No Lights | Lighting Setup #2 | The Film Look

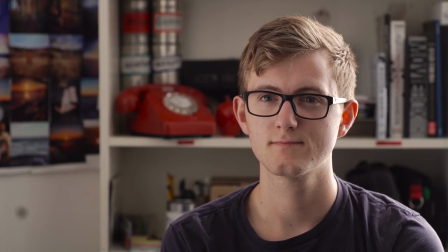[0:00]
So what happens if you don't have any lights, but you need to shoot an interview? Well, this is how we did it. Welcome to the film look.
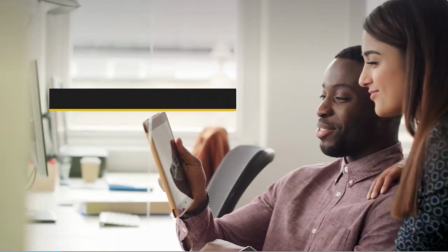[0:08]
Get professional assets for your video from rocketstock.com. Their Synergy video pack is perfect for versatile elements for any project. The title of this video does lie a little. We did use a light, but it's one everyone has access to, the sun.
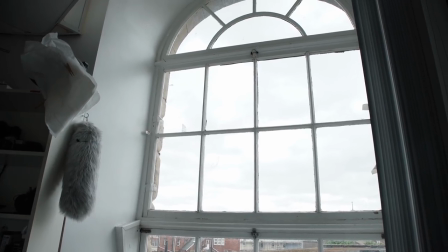[0:22]
We wanted to use the natural light that comes through our 9-foot window in the studio.
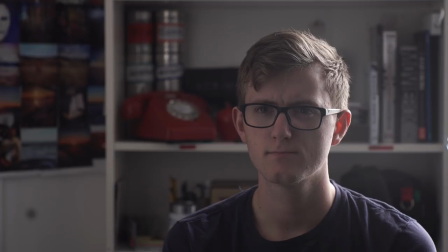[0:26]
So we placed our subject to the left-hand side of the window framing the window completely out of shot We could have had the window directly behind our subject,
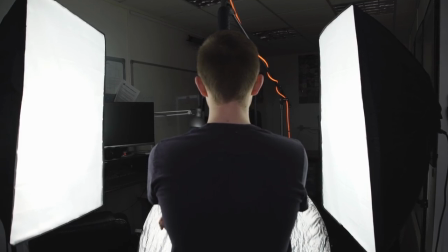[0:33]
but we would have needed to use lights not to overexpose the background We've got a video about that setup here.
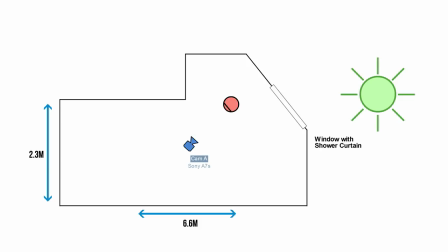[0:39]
Our key light was the Sun This was our main and only source of light We shot on an overcast day So the light was already diffused
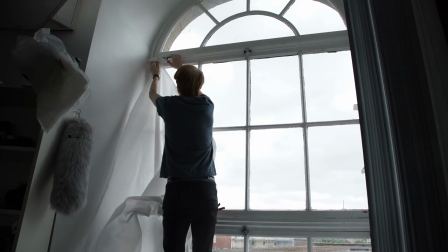[0:46]
by the clouds But we pinned a frosted shower curtain against the window to diffuse the light even more giving us a really soft natural light.
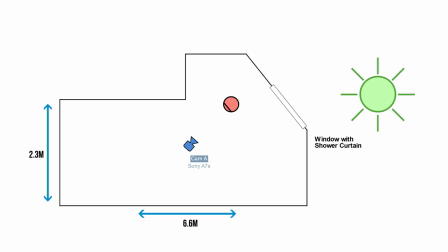[0:53]
For reference the window was two meters away from our subject. To add light to our subjects face we used a silver reflector placed just off frame.
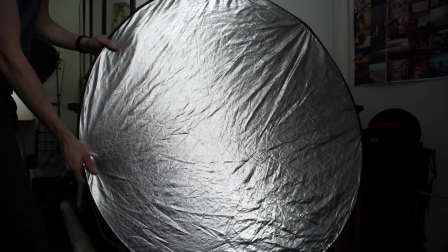[1:01]
We placed it opposite to the window to maximize the amount of light that would bounce off it onto our subjects face.
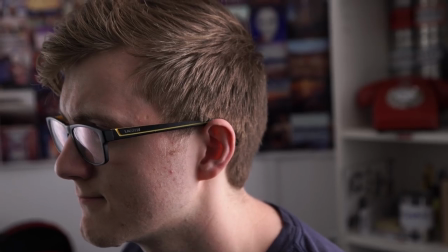[1:07]
Because the Sun was our key light and directly behind our subject it also acted as an edge light.
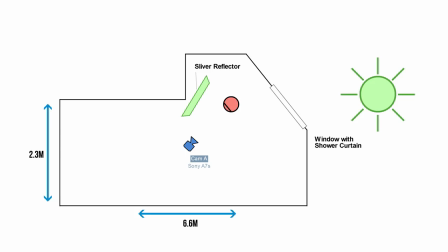[1:13]
The camera we used was a Sony a7s, two meters away from our subject. We used a Jupiter 9 85mm lens set to f4.
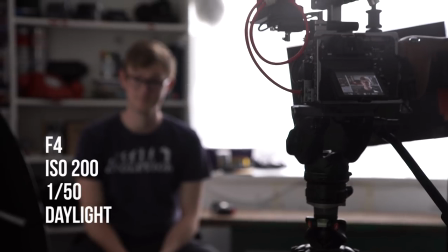[1:20]
We had an ISO of 200, a shutter speed of 1 50th and the white balance was set to daylight. If you want to learn more about the Jupiter 9 85mm lens, we've got a video about it here.
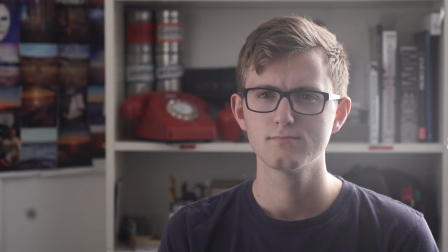[1:31]
This lens does flare and the angle we had it on for this setup it was flaring a lot, taking the contrast away from our subjects face.
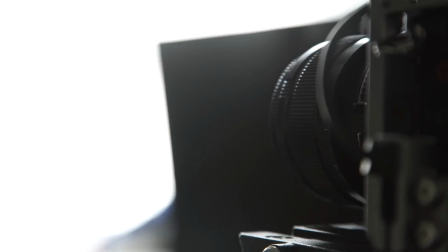[1:37]
To get rid of this, we set up a small flag on a light stand to block the light from heating the lens. The flag we used was nothing expensive. It was just a black piece of card but it worked great. Here is what we started with and what each light modifier is doing.
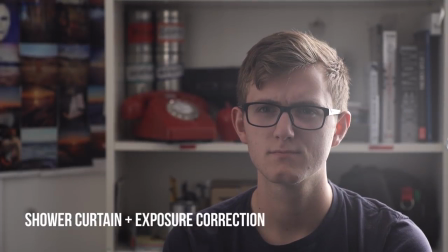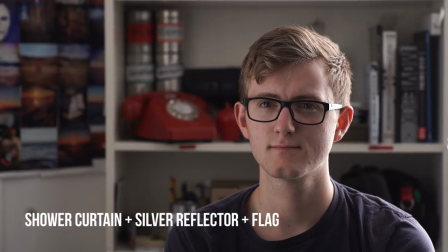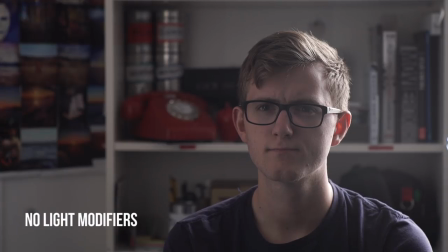So for any interview setup you're going to need low thirds and we recommend you check out the Synergy Toolkit at rocketstock.com who sponsored this video.
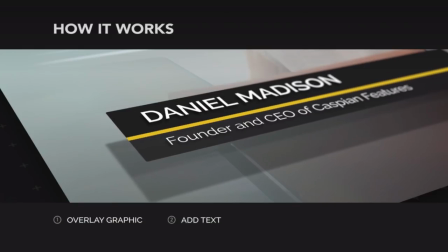[2:16]
The Synergy pack is the perfect way to give your videos a professional and customized look. Links in the video description.
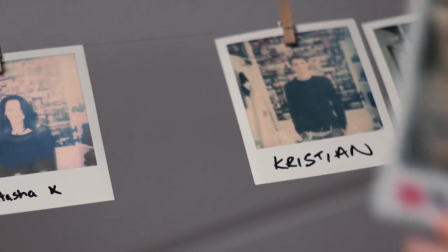[2:24]
If you like this video you may also like our low key setup video. Links to that one can be found on screen.
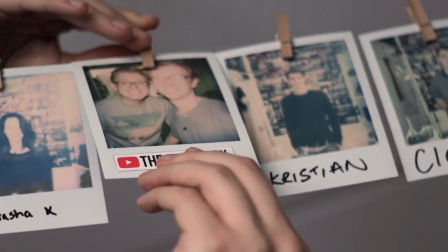[2:29]
We'll be making more of these videos, so if you haven't already, consider subscribing and you can see them.
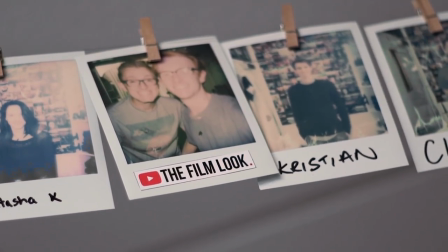[2:35]
Thanks for watching the film look, and remember, achieve it one shot at a time.